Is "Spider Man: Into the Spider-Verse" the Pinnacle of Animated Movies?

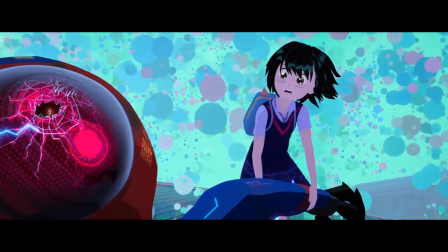Like Gwen, the connection between these two is something that gets little attention throughout the rest of the film,
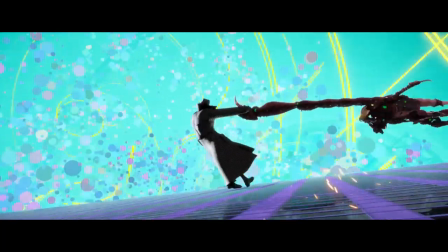so this moment doesn't quite feel deserved for how much the movie lingers on it. It doesn't kill the momentum of the finale, but its inclusion is a little pointless.
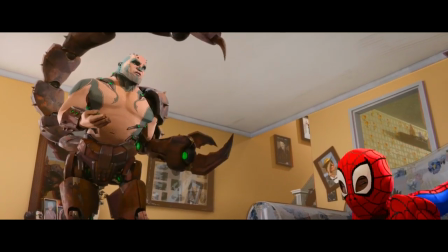With the heroes out of the way, let's talk villains. What we have here is a grab bag of baddies with reimaginings of classic antagonists leading the pack.
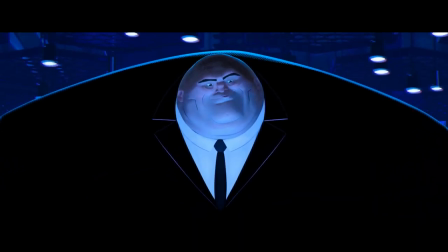The biggest one of all is the Kingpin. Figuratively and literally.
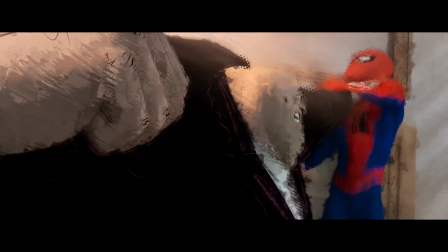His motivation for messing with the balance of the universe and wanting Spider-Man dead is simple and beautifully illustrated, and he's got such a commanding presence with whatever he does, with him being accurately compared to a black hole by the filmmakers.
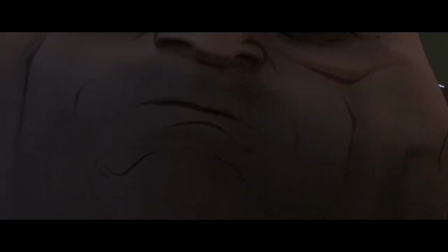It's not always about the money, Spider-Man.
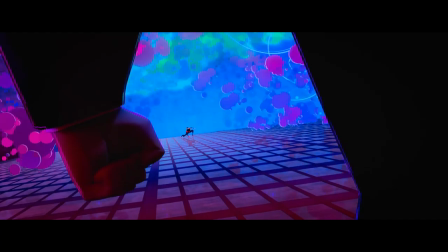Kingpin's abstract design was lifted from the comic page, and despite being quite the big boy, he's almost always menacing.
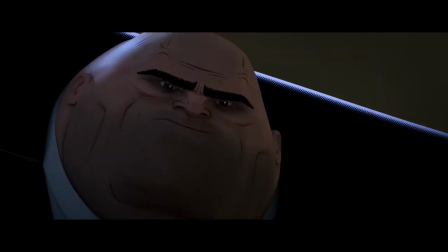The way Kingpin looks and conducts himself makes a simple villain a standout one in an age of forgettable superhero antagonists.
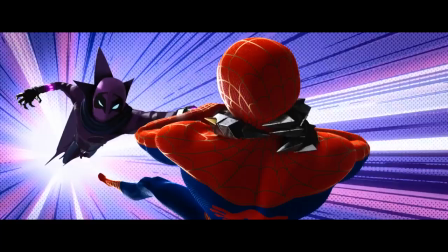How's business? Moving!
The Prowler is an assassin for hire, dressed up as sort of a lo-fi Iron Man.
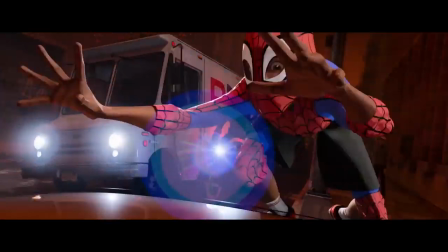His bouts with Miles and the rest of the Spider Gang are some of the fastest around,
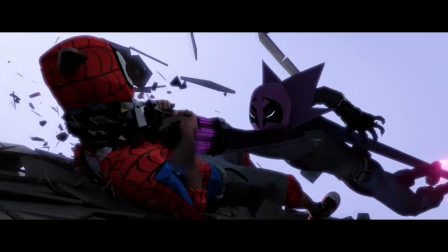but beyond the spectacle lies the Prowler's emotional edge, his true identity as Miles' Uncle Aaron.
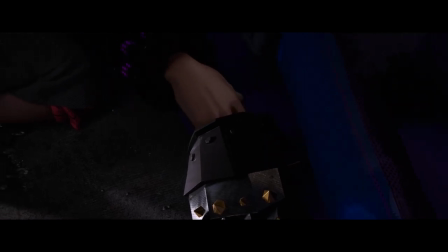Even though he has about as much screen time as Gwen without the mask, we actually get to know him before the twist.
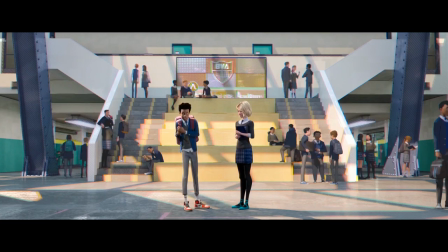Unlike Gwen, who Miles only has a few awkward interactions with, Olivia Octavius is a character that similarly plays off a twist,
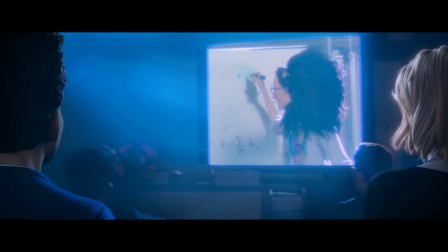but she feels more developed because of certain details sprinkled in with her appearances. She reveals herself to Peter B. with this line.
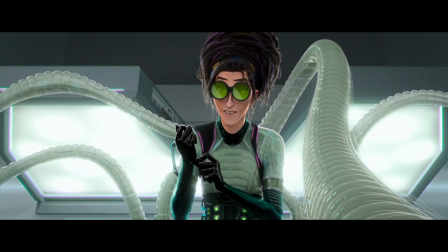My friends actually call me Liv. My enemies call me Doc Ock.
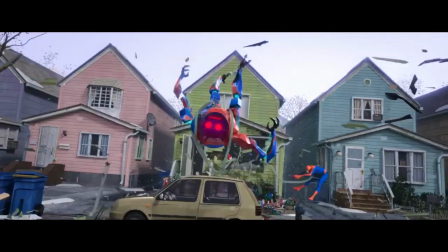Later on, when she takes part in the massive fight at the Parker household, Aunt May says this.
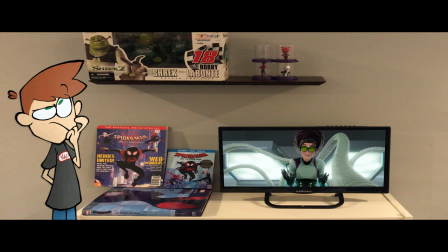Oh great, it's Liv.
Just two lines opens up a world of possibilities for the relationship between two minor characters,
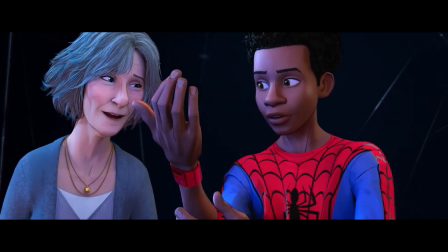especially with this Aunt May being as tech-savvy and fearless as she is.
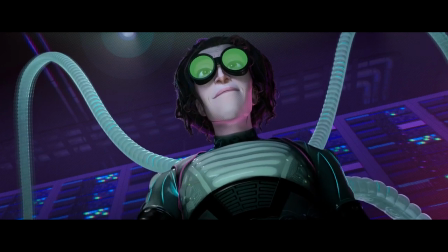A female Dr. Octopus is already an intriguing concept, but little details like these make her so much more.
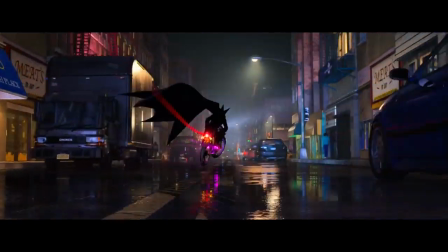Aaron and Olivia are great examples of characters making the most out of their time in a crowded movie, something I can't say for three other Spider-Verse villains.
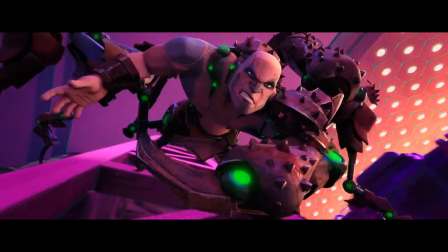If you forgot that Green Goblin, Tombstone, and Scorpion were even in this movie, I don't blame you.
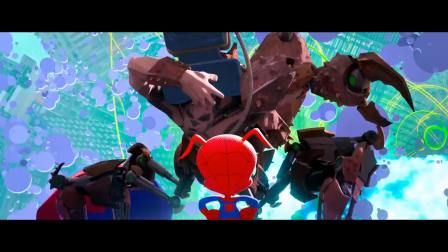They've got cool designs and maybe a moment or two worth remembering, but otherwise, they're cannon fodder henchmen.
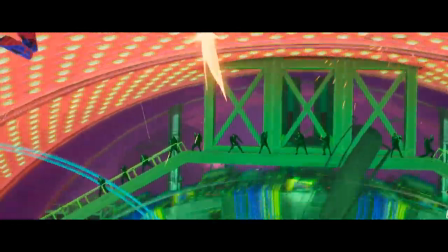With Kingpin controlling a humongous crime empire, it makes sense that he would have his own squadron of lackeys. I just wish we could have seen more from them.
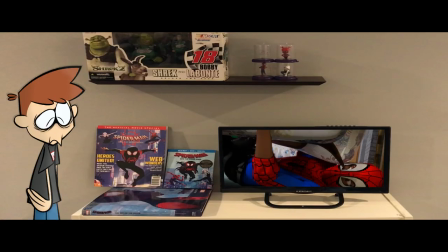I worry that it'll be a while before we see the likes of Tombstone and Scorpion again in other Spidey media, just because of their brief appearances here.
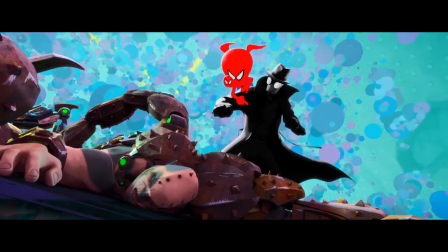Though that may not necessarily be a bad thing if it leads them to think more outside the box with how they're portrayed in the future. Speaking of appearances, the mission statement of production designer Justin K. Thompson with this film was to create a living comic book, and he succeeded.
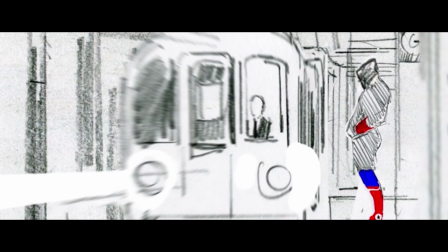It's impressive how much of its look was solidified from the get-go.
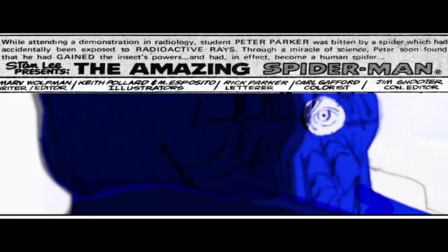A storyboard animation test from animator Alberto Mielgo presents a very stylish and grim version of the film,
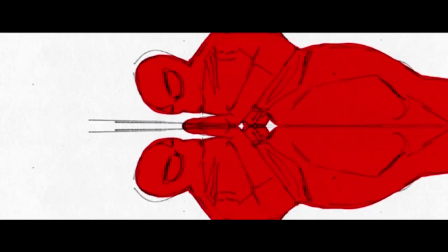but much of his test would lay the foundation for its visual language.
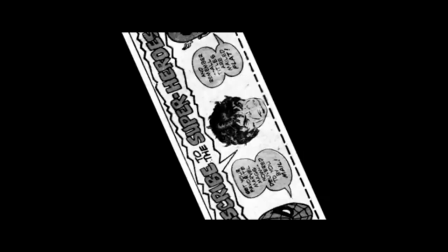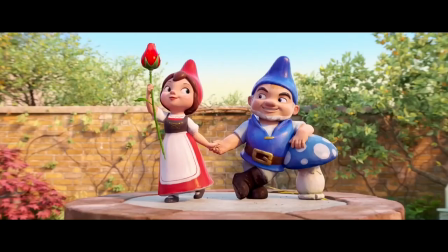Trying to design CGI animated films that look both unique and appealing has become a bit of a lost art.
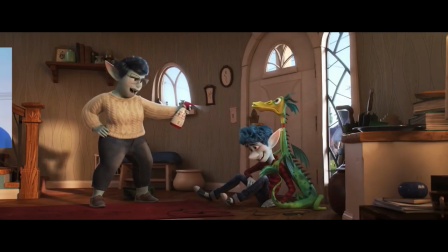I mean, with most character designs, you have your doll faces and your nosy boys.
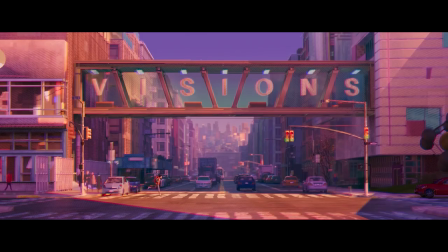However, you'll likely be able to instantly recognize any frame from Into the Spider-Verse.
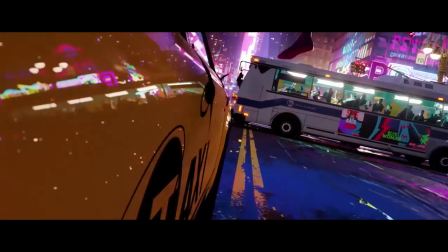This is due to a lot of subtle animation techniques that are mostly unique to this production.
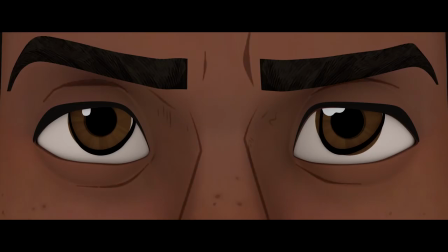An effect called an ink line was used on the characters, adding detail that emphasized features and emotions, making the characters feel more distinct and defined.
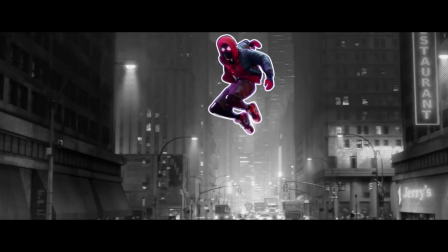The cast is also animated on every other frame, giving their movements more impact,
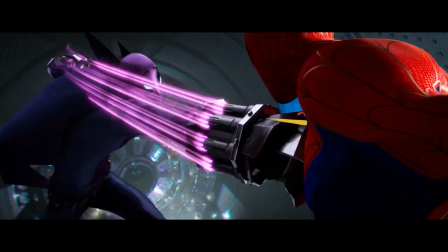especially with the lack of motion blur and inclusion of smear frames that emulate 2D animation.
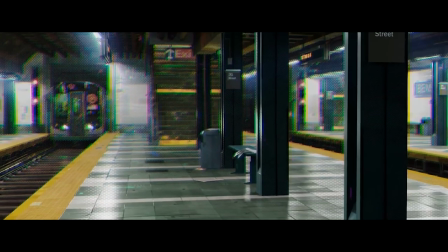There's a similar lack of autofocus, as the film instead opts to distort everything around the center of each shot,
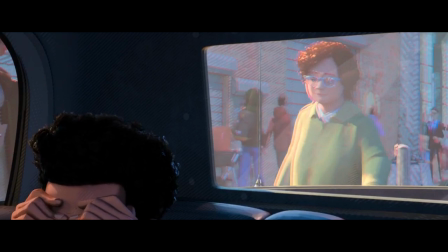occasionally blurring the edges of color to imitate a misprint, or the color schemes of old 3D glasses.